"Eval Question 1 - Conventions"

There are various different types of conventions for an opening sequence. Firstly, there would be an ident at the beginning of the opening sequence, showing the studio's name, which helps spread their name, but also claim the film.
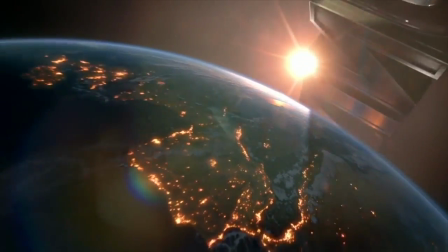18s
One example of a famous ident would be the Universal ident, which comes around the globe.
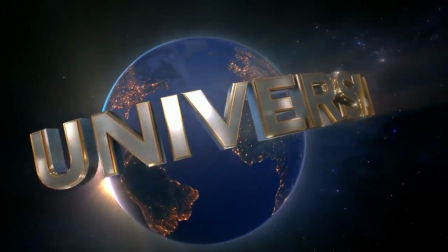25s
I think this is a very powerful ident, and it really stands out the company's name.
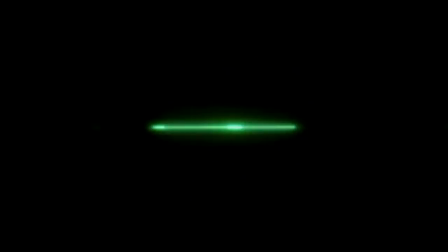31s
Another one would be Optimum Releasing, which I took inspiration from, the way it flashes around the screen. They're also a smaller film company and produce majority action and crime films, so that was very useful for me in understanding how I should use an identity, eventually leading me to create this one.
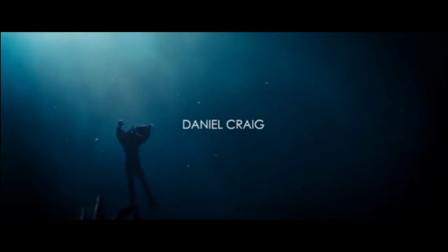53s
Next there would be a title credits, for example in this clip of Skyfall with Daniel Craig, or this 1993 classic opening sequence to Reservoir Dogs.
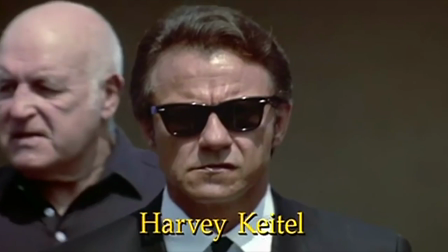61s
This shows the actors in the movie and helps attract an audience, as people are more likely to watch a film if they know their favourite actors will feature,
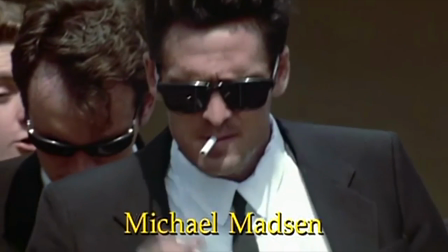67s
thus making it important to make acting credits clear from the beginning of the sequence.
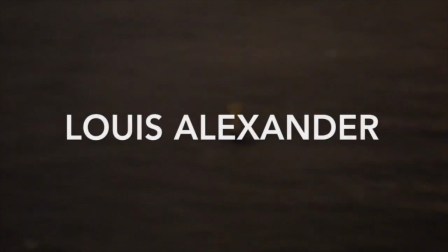72s
I also use titles at the beginning to show the actors and give them credit at the beginning of the film. Now for conventions of action slash crime genres of film. Firstly, they are often shot in the dark and use a mysterious soundtrack to increase the dark atmosphere of the film. This is portrayed here in a clip taken from Zero Dark Thirty. Similarly to this clip, I entrenched my sequence in the dark through a series of establishing shots during the night and played my self-made soundtrack on top to replicate the same foreboding effect.
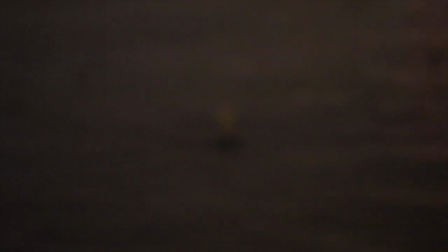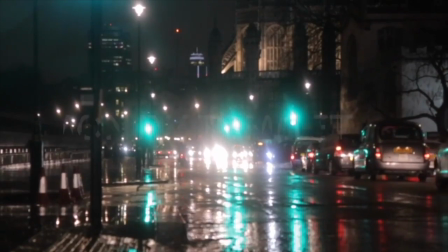Another convention of an opening sequence would be to create a main character.
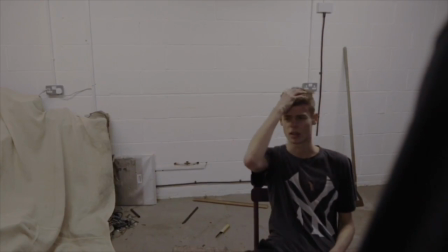131s
I also did this by giving Ainsley, Monty Tremlett, the majority screen time and placing him in a position that draws the audience's sympathy.
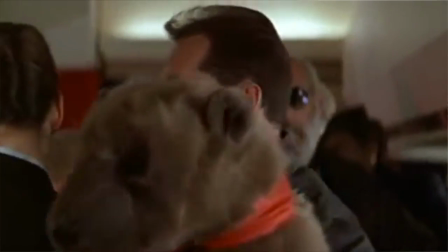139s
So this is similarly done in many films including the famous Die Hard by focusing on John McLean. Yet I also challenged this convention as Ainsley is killed at the end of the sequence.
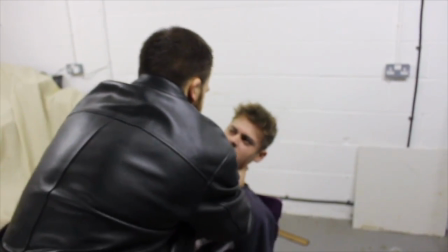150s
This was done to leave the audience with questions and in a state of confusion where they would want to watch more. A definite convention of an action or crime genre is that it would have an attractive female lead.
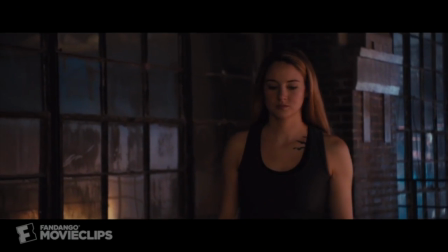163s
For example, the 2015 action film Divergent starred Shailene Woodley, partly to draw in male audiences by utilising her appearance. I, however, have chosen to have an all-male cast to challenge conventions by not relying on a female figure to draw in audiences and instead focus on the violence in the action of the film. Moving on, the use of guns and other weapons in an action or crime genre is common for creating excitement and bloodshed.
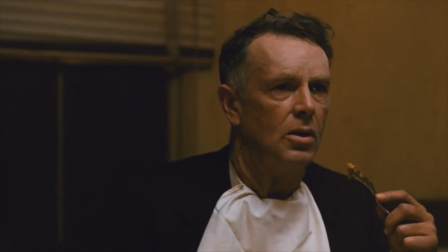189s
This convention is prolifically used in the legendary Godfather Mafia film of 1972.
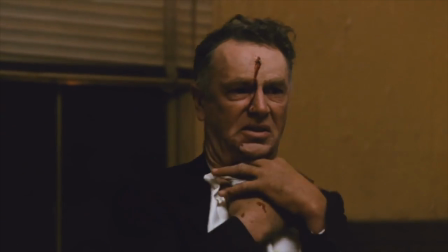195s
Like this clip when Michael shoots McCluskey in the restaurant,
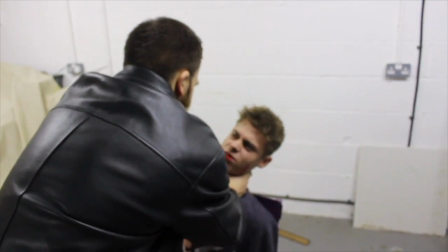199s
I also utilised the convention of guns to enhance my sequence at the end when Ainsley is killed by a raging house. Many action and crime films use explicit language. This adds a degree of realism to the film by portraying a raw stereotype of a criminal or roguish hero, which is that they have a crude way of speaking and are often aggressive or insubordinate. This is exemplified in the 1994 Tarantino classic Pulp Fiction through the two main characters of Vincent Vega and Jules Winfield.
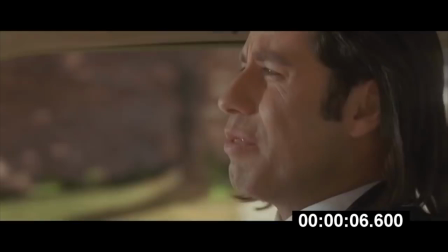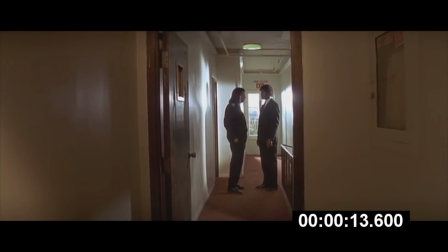I have also chosen to use expletives in Captive to lend my opening sequence more characteristics of a real media product.
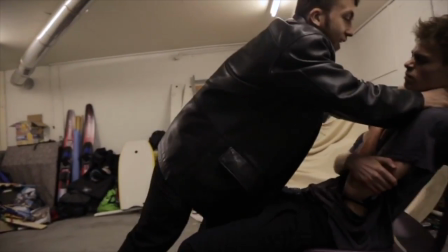250s Where the fuck am I? I don't fucking know her! Blame her, you uncle fuck.